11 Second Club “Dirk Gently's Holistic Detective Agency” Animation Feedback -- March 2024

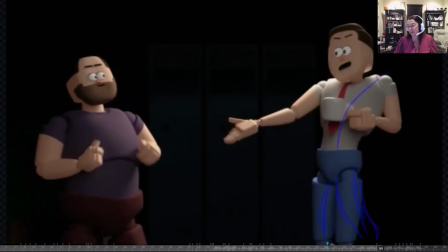[20:32]
It'll help you add to better line of action here when he's in the how did you get in?
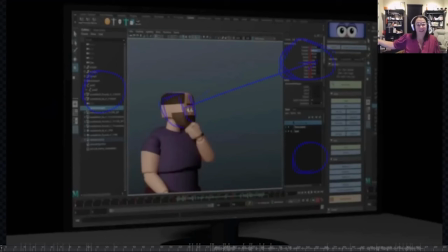[20:42]
And then he walks out. I love the walk out. He's just like, gonna leave.
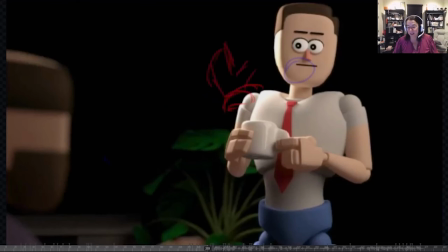[20:47]
All right, now let's look at the dialogue real quick.
How did you get in here? The window.
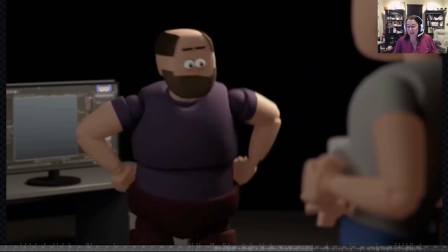[20:52] Obviously. You attack everyone who comes in here. Seems like a weird thing to do, but live in that bed. You can just break.
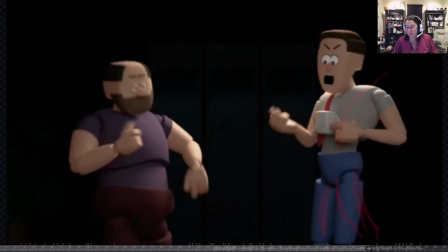[20:58]
All right, slow this down.
How did you get in here?
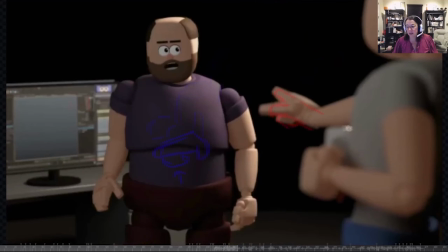[21:03]
Oh.
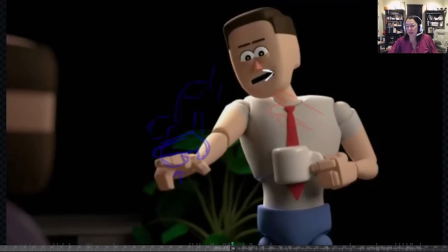[21:08]
Here, when you get to here, start getting into a little bit more of that oop shape. Here, you don't want to just hang out on the E. You want to get it into starting to head into the in here.
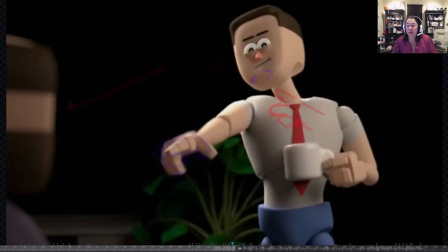[21:24]
Here. Don't in here.
The window.
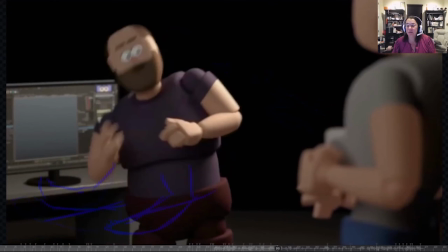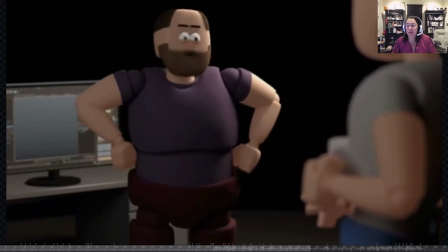[21:35] Obviously, you attack everyone who comes in here. Seems like a weird thing to do, but live in that.
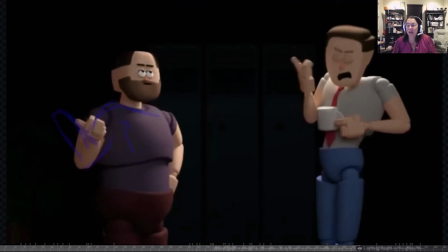[21:45] Weird thing to do, but live in that.
The on live, I would get there sooner.
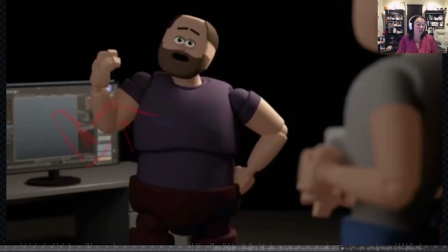[21:52]
Your plosives, you really want to really read. So let live, the V needs to have that jaw come up and get into the F sound of live just a little bit sooner. It's happening just a little bit too late, so it's not fully reading. So I would say bring it forward.
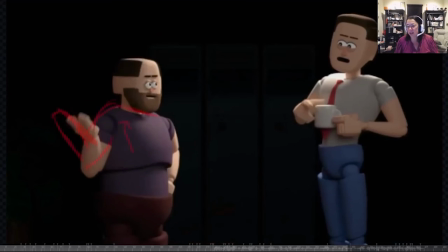[22:12] Listen, man.
I think part of that's let is too big. So if you make it a little bit smaller, then you can get into that V sound just a couple frames sooner.
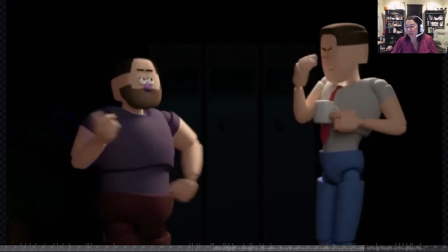[22:32]
It'll make it stronger.
He's breaking my heart, lady.
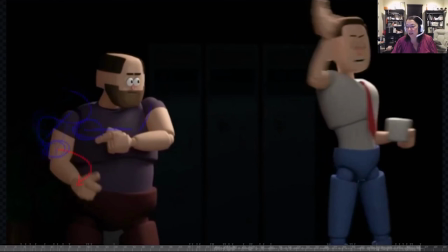[22:37] I can't. I mean, I'll tell the police. She's breaking my heart, lady.
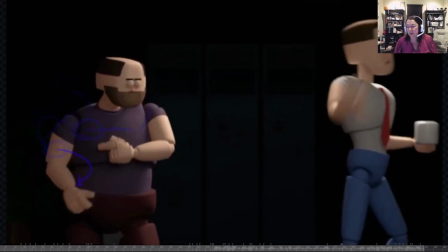[22:44] I can't. I mean, I'll tell the police. Tell the police.
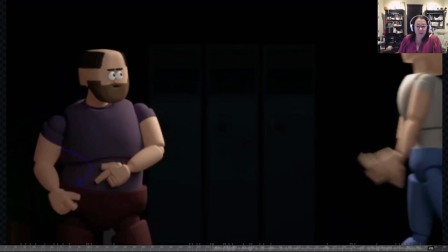[22:52]
Yeah. Other than that, I think your dialogue's reading really well. Yeah, so overall, it's really, really good animation.
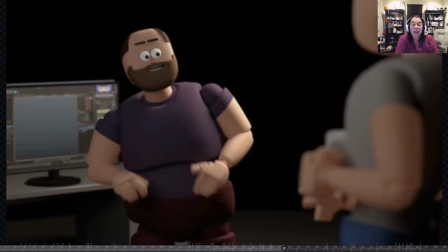[22:59]
The dialogue's working pretty well. The overall animation's working really well. I think I'd push some of your silhouettes just a little bit more and really thinking about the subtext of what each of your characters are thinking. Like, you've broken into his apartment through his television.
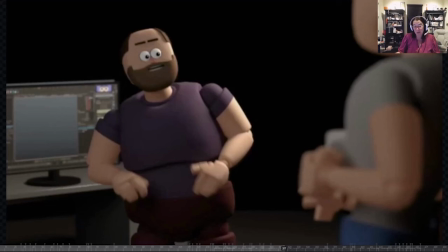[23:18]
It's just this sort of weird thing. You want to be able to really accentuate the fact that the guy with the beard is hiding that. The guy with the coffee mug is just like, I don't know what to do.
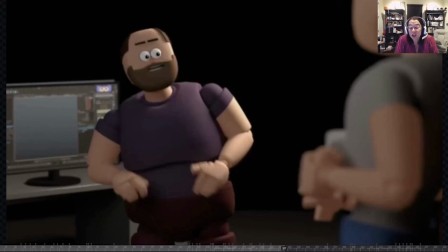[23:34] I'm going to call the police.
It's just overall a really fun animation. And I love the spin that you have created for this particular dialogue. So really good job.
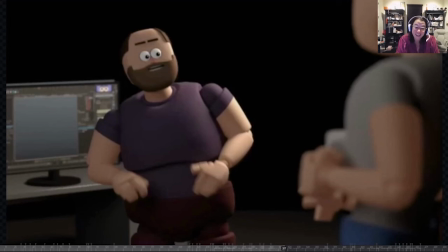[23:49]
And I just want to say congratulations again on winning the 11 Second Club for the month. So really good job. And yes, I tell my students all the time, keep going. Good job.